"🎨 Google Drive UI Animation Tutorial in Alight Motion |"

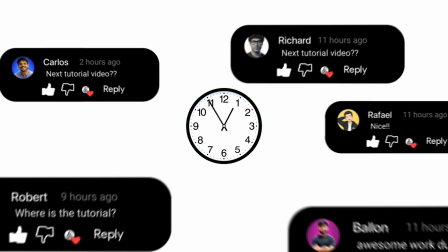0s
Welcome back, guys. After a long time, I'm back with a brand new tutorial video. In this video, we're going to learn step by step how to create this viral Google Drive UI animation in Alight Motion. So, without further ado, let's get started.
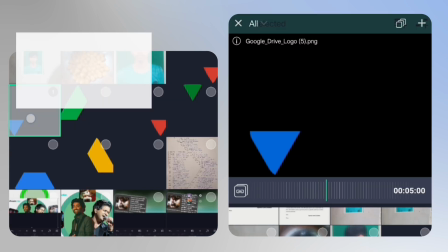17s
First, import all the assets. You'll find everything you need in the description below.
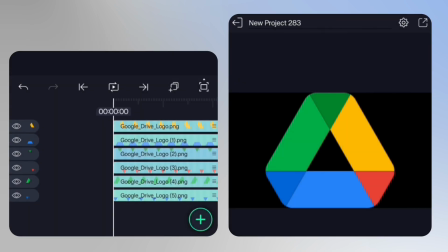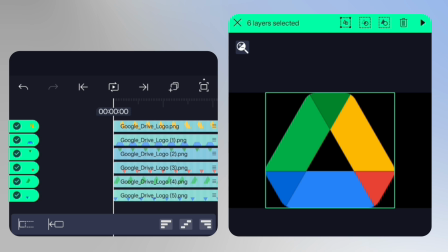27s
Select all the assets and group them together, so it's easier to resize and adjust everything at once.
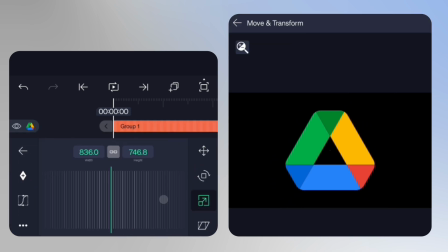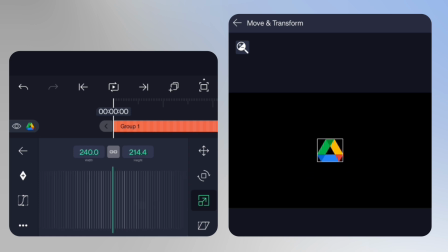38s
Once that's done, add the background.
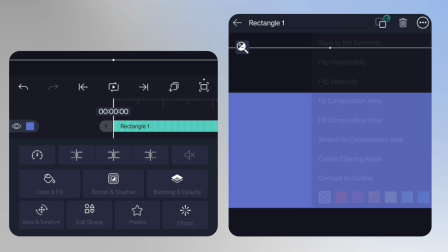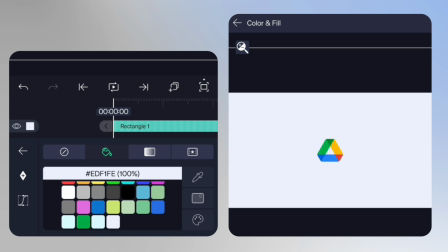46s
Change its color to a soft bluish white instead of pure white for a cleaner, premium look.
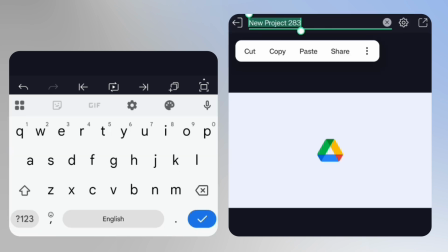51s
Now, rename your project and ungroup the assets again.
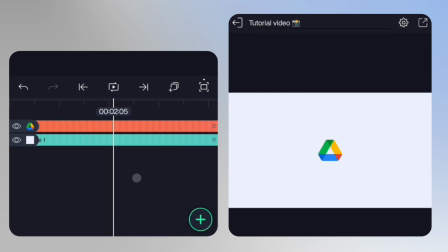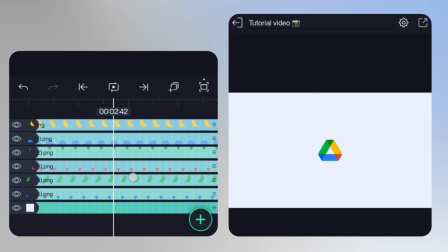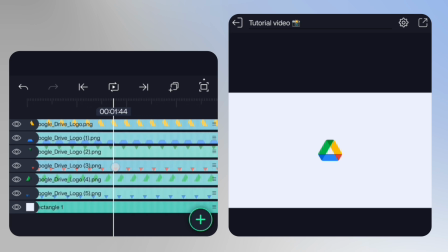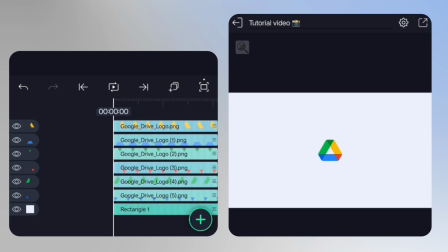The next step is important. Link each element to its respective parent layer, exactly as I'm doing.
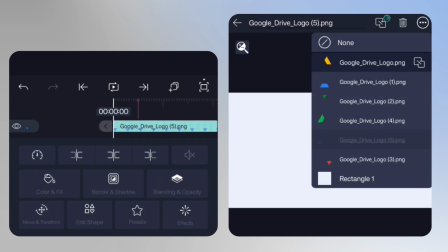103s
This will make the animation process much more organized.
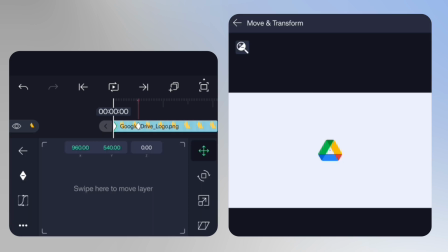114s
Start animating the parent layers using position keyframes.
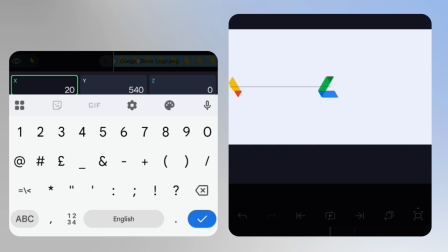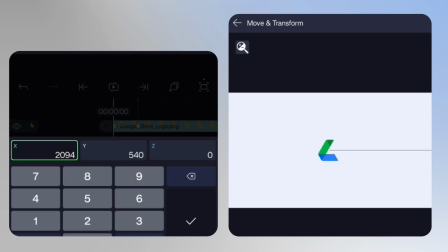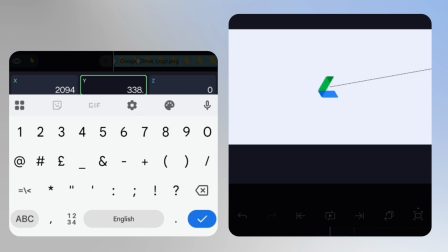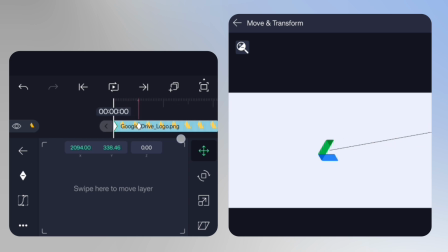137s
Then, apply an ease-out graph to the position animation for a more natural movement. Next, add rotation keyframes to the same parent layers.
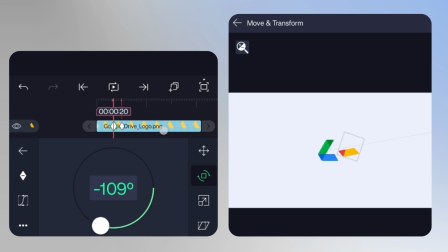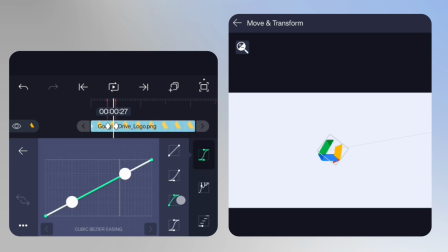162s
Apply the same easing graph to give the motion a polished, premium feel.
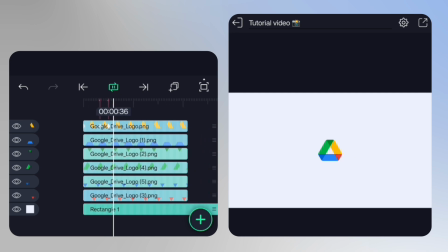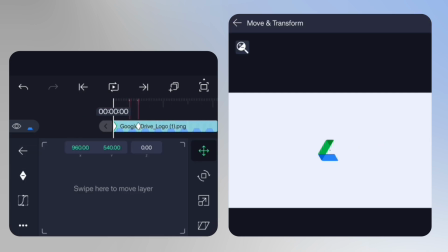171s
Repeat the same process for the other two.